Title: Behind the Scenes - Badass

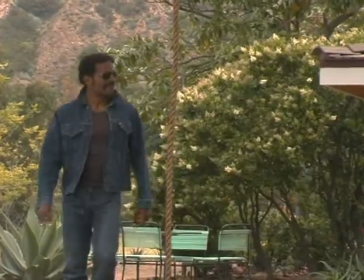On some deeper levels it's probably hard for me to really know why I made this movie. On the other levels that I can see and can recognize, I thought that a lot of the biographies we'd seen, the sort of historical pictures we've seen, especially in terms of the African-American experience,
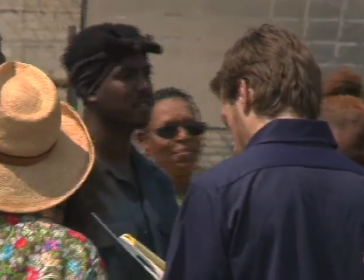were films that dealt with sort of people that were disempowered, people that were more victimized and empowered.
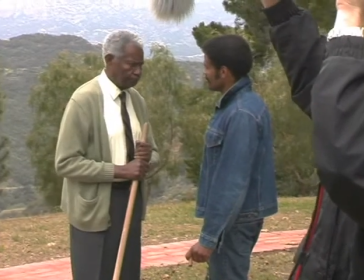Well, here comes Melvin and says, why not just change the whole situation? Change the place. So we said, Melvin, we're just trying to get in. He said, Melvin, why bother to get in on their terms?
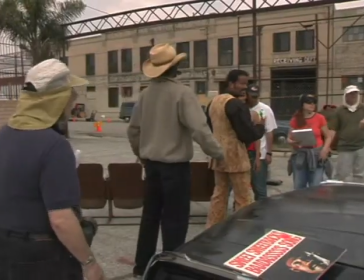Why not on your own terms?
And Bill Harris thinks he did it, he turns around, and there's Big T standing there.
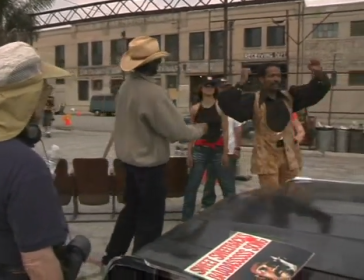And Big T takes up his boom and puts it over here. Why does he put the boom over here, you might ask?
I'll tell you why. He was going outside that playing field. He was going off the basketball court, out of the ring, not singing, not dancing, not shucking and jiving. Your father also was thought of as a person that they were really afraid of him. You become a danger. You are a problem. Melvin Van Peebles was a problem. One of the inspirations that happens during this very montage is he starts thinking about the cops.
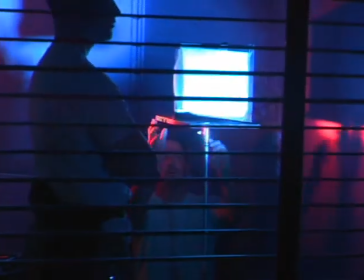He's thinking about an idea, and we got some red and blue cops lights and put them in, and they started going round and round, red and blue,
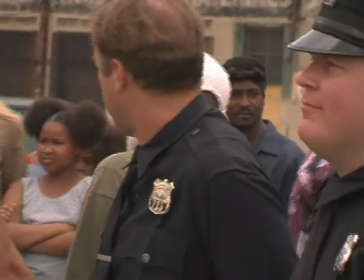across his face, and all the lights in the room dimmed out except for a couple of little practical lamps.
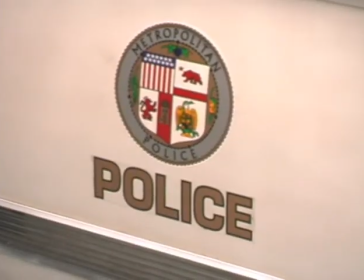And he's there, so his mind now is into the cop lights and all that.
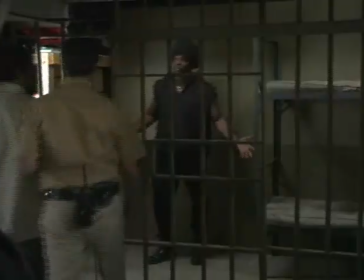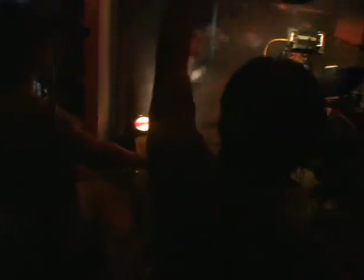And now fire starts happening. You can think of the Watts riots or whatever you want to think about as far as fire is concerned.
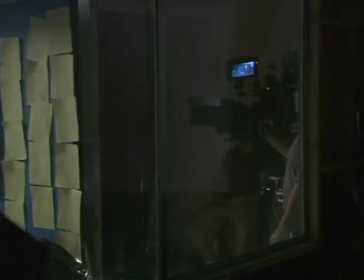This fire effect comes over a bit. At the end of this whole thing, it moves.
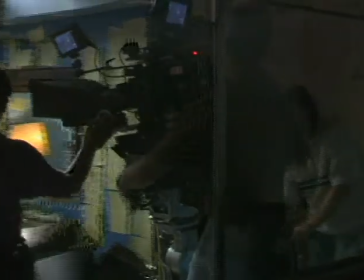And you see the wall that you've never seen during all this time just covered and filled with all these yellow things.
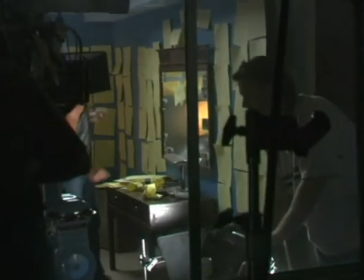And you know that the script is complete. It's a very elegant, very simple way of storytelling. The thing I love about it the most is all these misfits coming together. You know, people that just can't fit in in the studio system or anywhere else for that matter.
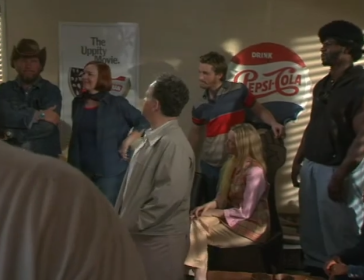And somehow these misfits, these outsiders,
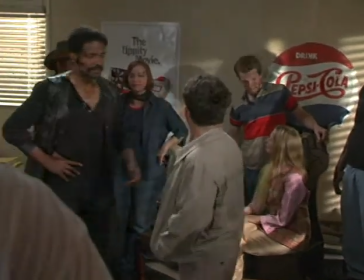be they, you know, porn cinematographers or hippie producers or, you know,
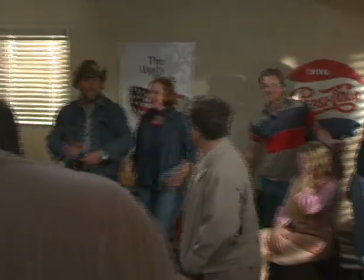whatever it is, they come together and they find a family. Clyde is always like the company man. You know, he's trying to be very reasonable, intelligent. You people don't really know what you're doing. You need a producer. and he just throws up his hands, you know, he follows, fires me.
This is bullshit, Melvin!
We've tried to inject a certain visual style, sort of relating back to the original Sweet Sweet Back, which was a little ragtag, a little rough around the edges, a little independent, so we've kind of tried to recreate some of the feel of the original film in our camera work,
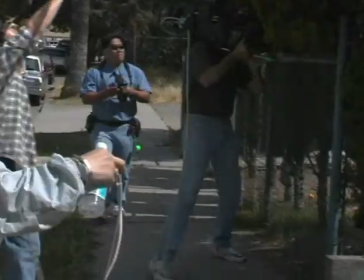both in lighting style and in my particular part of it, which is actually operating the camera, so you'll see a lot of handheld work,
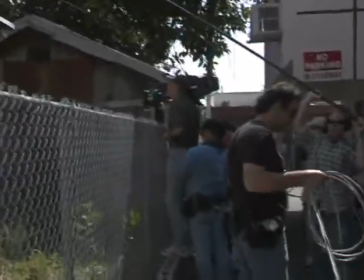a lot of sort of on-the-fly improvisation the fire scene is was another good one where where Mario and the camera
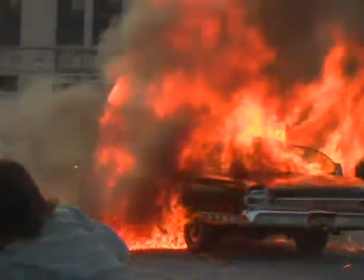footage and and then we recreated it
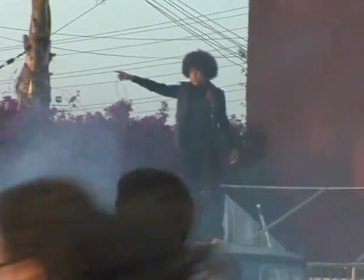in almost essentially the same location in downtown Los Angeles where the police
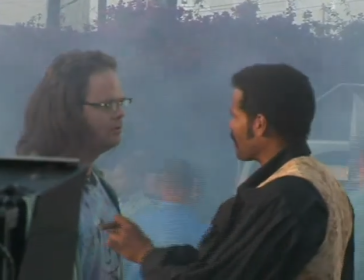cars is set on fire and everybody runs around like chickens with their heads cut off and and the fire steps rolling in unexpectedly
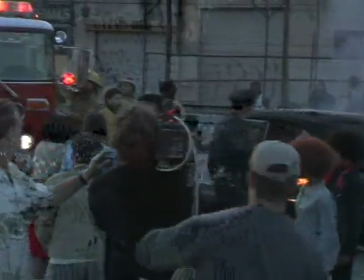and removing Van Biel's character really wandering off to the crowd and he's playing up big and wide
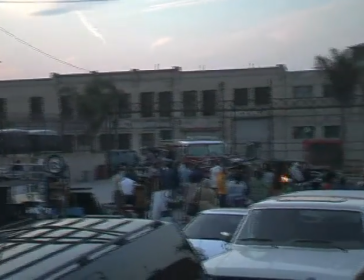and reveal the madness of making him speak for his back.